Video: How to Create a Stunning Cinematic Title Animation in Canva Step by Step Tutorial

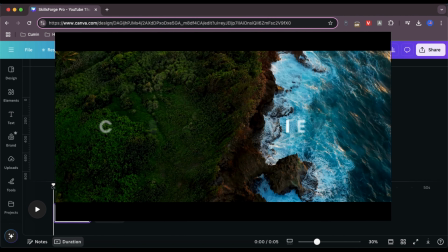[0:00]
Welcome to SkillsForge Pro. In today's tutorial, we'll show you how to create a professional cinematic title animation in Canva,
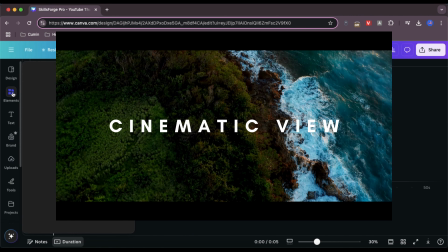[0:08]
quickly and effortlessly, in under 2 minutes. To start, we need a suitable video background.
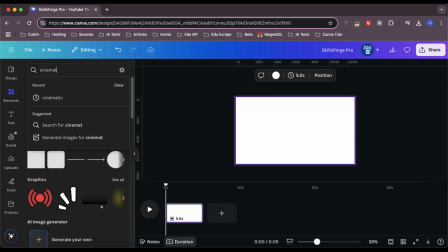[0:15]
You can either upload your own or browse through Canva's free video library under the Elements tab. For this tutorial, I'll choose this beautiful drone footage.
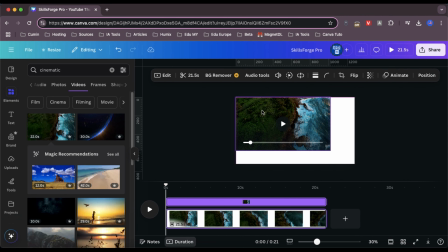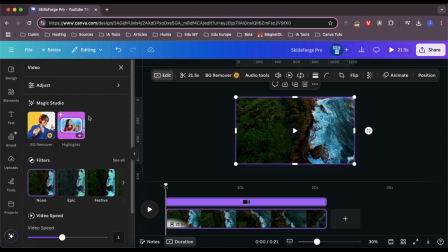[0:30]
To enhance the cinematic feel, we'll adjust the lighting settings, reducing brightness to megas of 5s and increasing contrast to 10 for a more dramatic look.
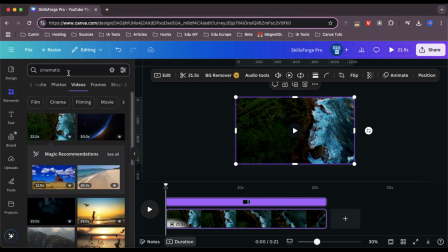[0:47]
Next, let's create these cinematic black bars to achieve the classic 16:9 film effect.
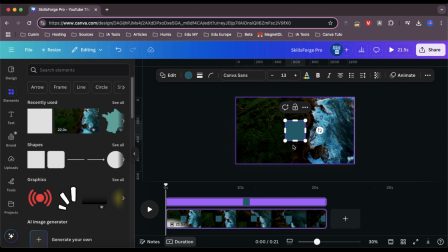[0:53]
Simply add 2 identical black rectangular shapes, one at the top and one at the bottom of the video.
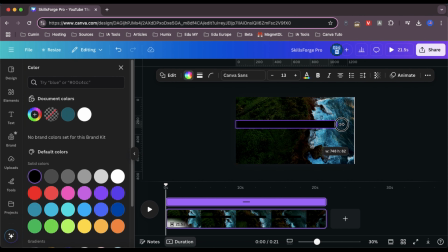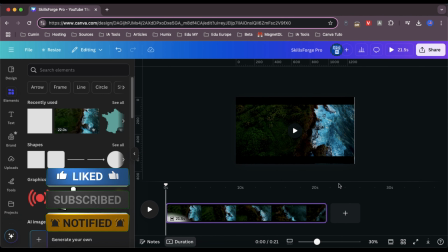Now it's time for the title animation.
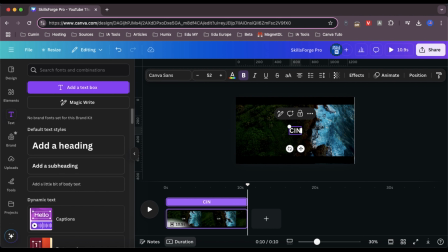[1:13]
I'll use the text, cinematic view, adjust the font size, and select the perfect font, Glacial Indifference.
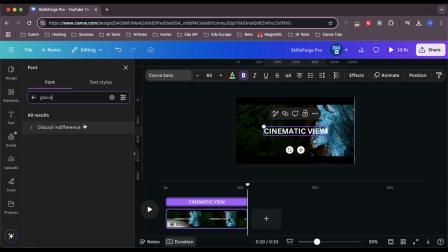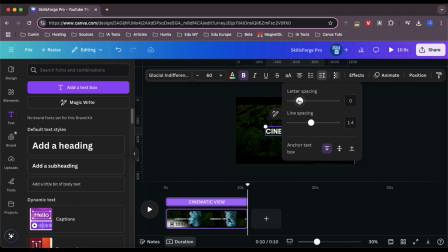[1:33]
To enhance the style, I'll increase the letter spacing to 275 for a sleek, modern feel.
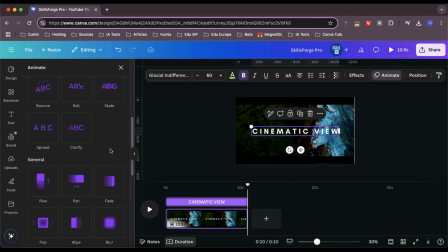[1:44]
For the animation, I'll apply the Clarify effect, setting the movement to center and activating the On-Enter animation. Let's play it back, and it looks smooth, well-balanced, and cinematic. I love how it turned out.
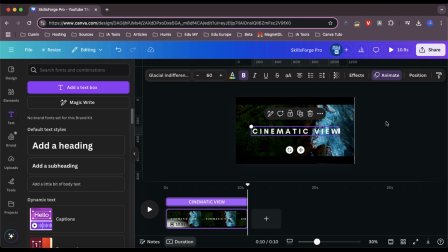[2:04]
If you enjoyed this tutorial, let us know in the comments what Canva techniques you'd like to see next.
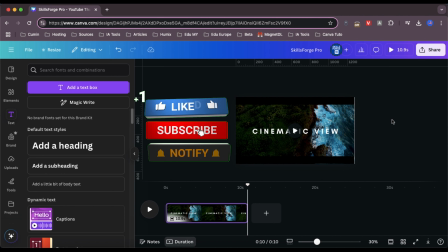[2:10]
Don't forget to like, subscribe, and hit the notification bell so you never miss a new tutorial.